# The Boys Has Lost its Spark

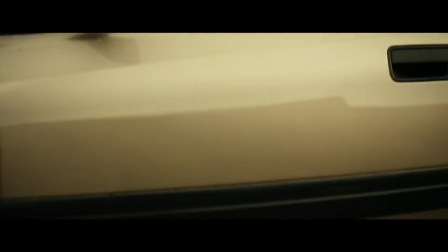What's up guys, so I just watched The Boys Season 4 and I feel like most people, including me, liked it.
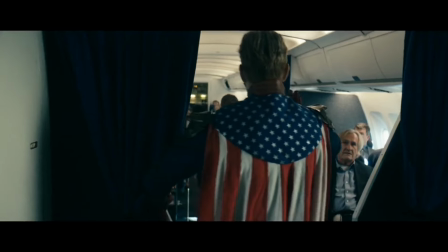This show has to be the most refreshing premise probably ever in the superhero genre.
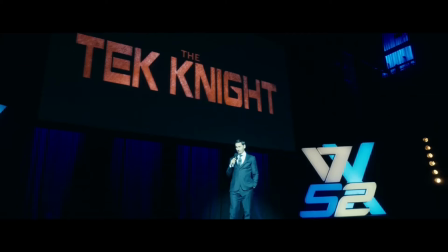You have all the funny parody of Marvel and DC, Disney and real life, and social media.
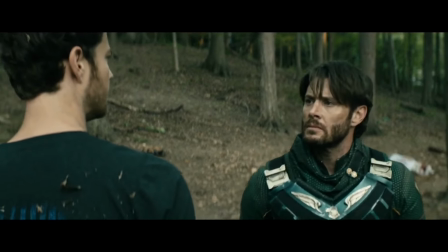But more than that, they've built a large number of entertaining characters.
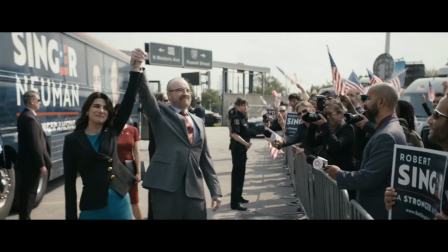And to give extra credit, they've recovered from Season 3's dull ending and Gen V and have successfully primed themselves for the final season.
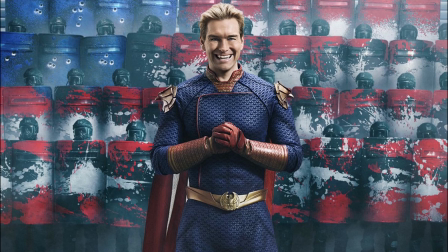Guys, I can't wait. i cannot wait to see homelander versus butcher who now has venom powers bro this must be a fire fight bro oh my wait whoa whoa whoa whoa wait guys i just i just forgot i'm not 12 years old remember when the boys was about very vulnerable humans trying to
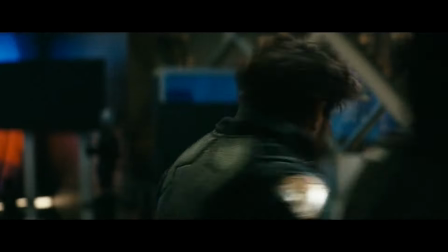find a weakness in these superheroes now everybody just fights and superhero fights again the show is fun homelander is a funny
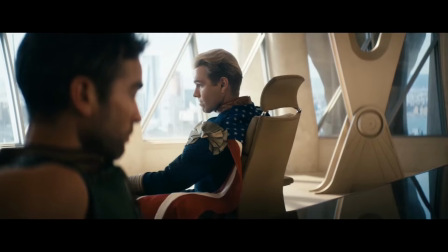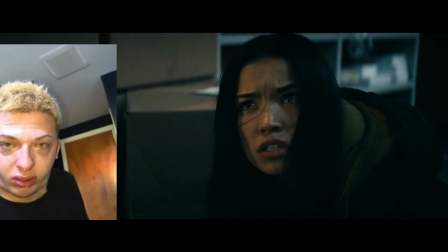guy but viewing the show seeing all these different plot lines more chemical backstory frenchy shit starlight gets canceled there's a
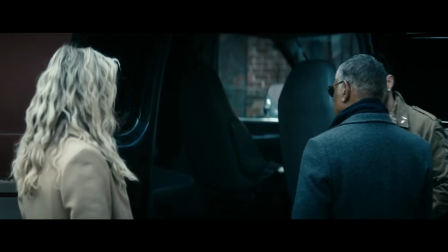character with a fucking podcast it's clear that a lot of this show is aimless sure you can appreciate stuff about these plot lines and they're never that tedious but they definitely don't contribute
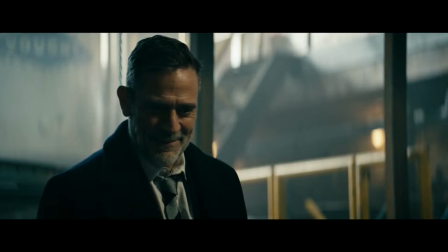to the forward momentum of the overall story and the more i think about it it's like can you even call the boys more mature than marvel because at this
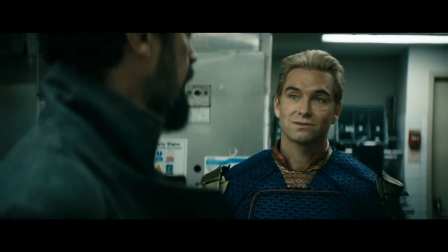point it's not even tense butcher is at the point where you can just have casual conversations with homelander and the politics plot lines are
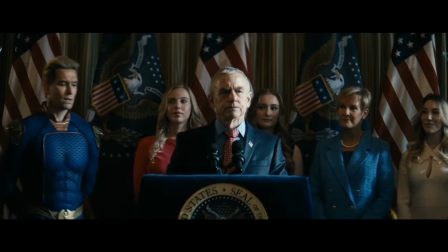now just oh my god who's gonna get canceled guys we need to stop these starlighters mature is not the right word it's just edgy remember when the characters
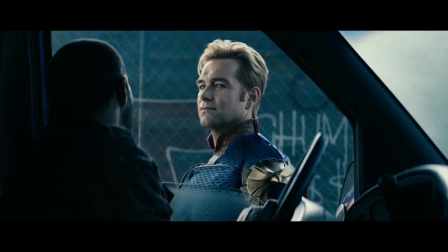actually had to think about their decisions remember when homelander actually felt like a threat and i guess had aura people say he lost his aura
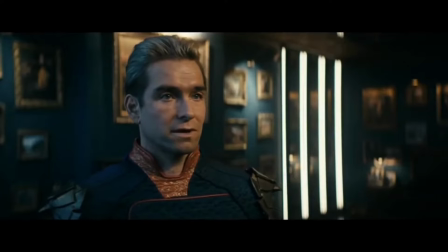because he was mysterious and got revealed to be a man child in a way but in season one you could already armchair diagnose him as a tension star.
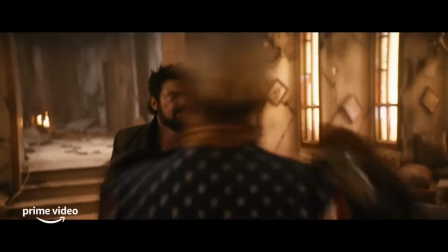The reason he lost his aura is because they fucked the stakes. It's not just that we see the boys gain powers and have a really cheap fight scene, but in season two,
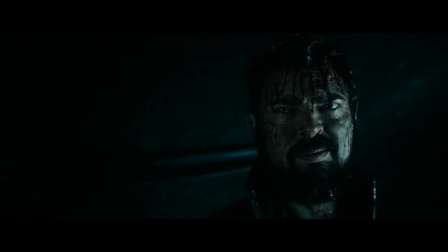the boys just escape Homelander on foot and again in season four.
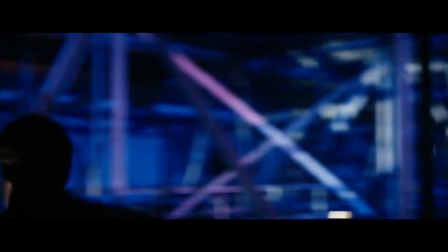And listen, it's fine, okay? It's simply not that type of show anymore.
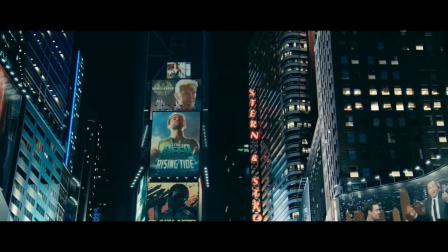Everything that makes the boys unique was taken really seriously in season one, And the way the aspects of the universe were explored were very smart and actually mature.
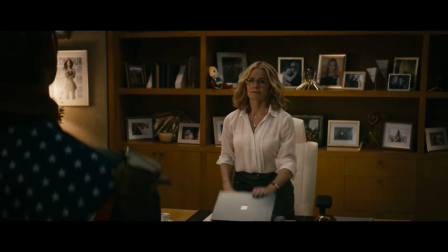Every single aspect of the show was essential to the world building because the world building was a big part of the story.
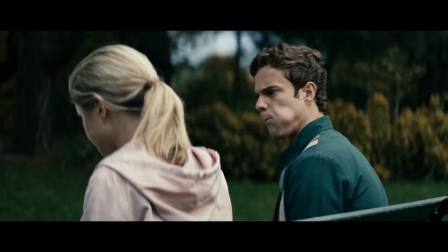You had two incredible characters with Huey and Starlight who were both used as vessels to explore and grow into the universe.
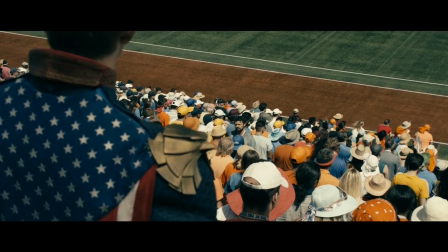It's still a comic book theatrics which in my opinion worked really well. Billy Butcher, the superhero villain name, right?
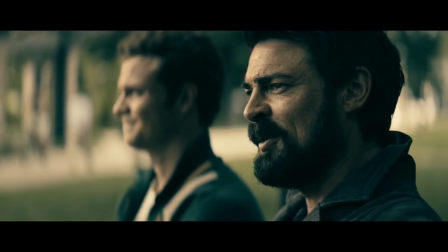The scene when he tells Huey that Homelander raped his wife. It's a really important moment in the show, so it dramatizes it with the music, which I think works perfectly.
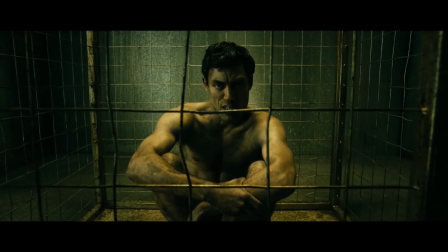But that's besides the point. The point is that the boys' TV show was built as a grim, naturalistic take on superheroes.
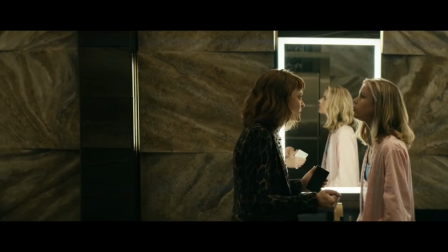Which is why it so carefully made sure to never play with the stakes. The scene when Homelander is scoping the city using his x-ray vision.
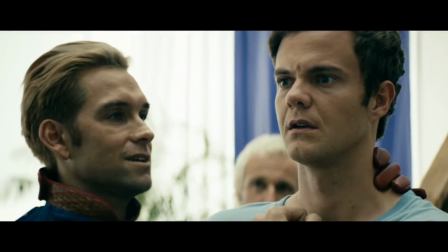Homelander is terrifying, simply because he is that powerful. The boys are just a bunch of rats, basically.
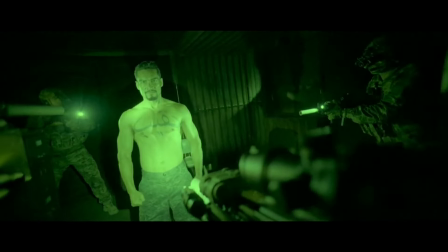This grounded approach really sheds light on how dangerous a superhero can be. But these days, powered or not, they just fucking punch each other. The focus season one put on how to best a superhero, to find their weakness, that was so compelling.
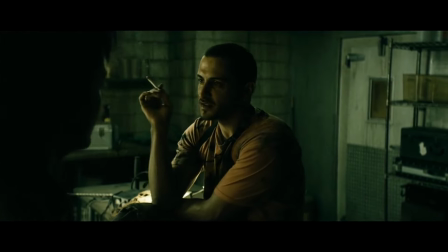Each one with a unique power that requires a unique solution is never the same twice.
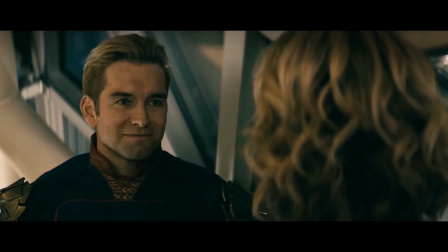And the entire point with Homelander is that he has no weakness, which is why Butcher decides to instead try and scar him emotionally like he's been scarred.
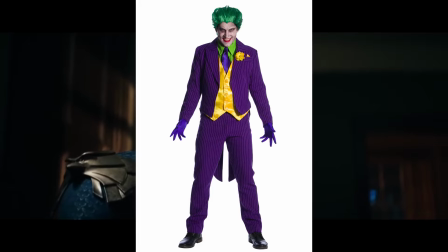You know, Homelander in the later seasons keeps talking about, Bailey Butcher, we're gonna fight to the death one day. and in my opinion we already got the peak confrontation between these
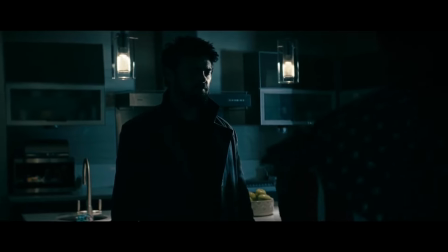two in this scene listen i watched the show with my mom and i can tell you that as seasons went on she
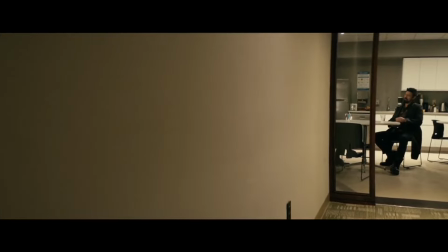kind of lost some interest and it's whatever you know she doesn't care she's not a critic but i can tell you that during this scene she was literally at
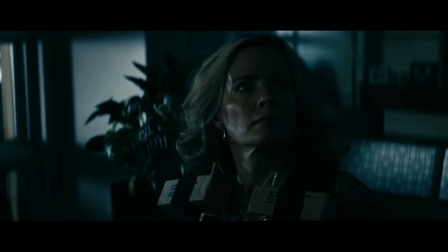the edge of her seat like from the moment you hear homelander land upstairs the amount of tension and atmosphere the scene builds is incredible
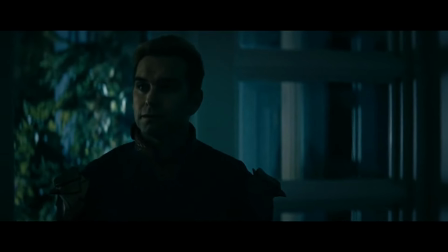and the way homelander carries himself in this scene with him in a way being at his most exposed The use of filmmaking and lighting, like, dude, where the fuck did this creativity go?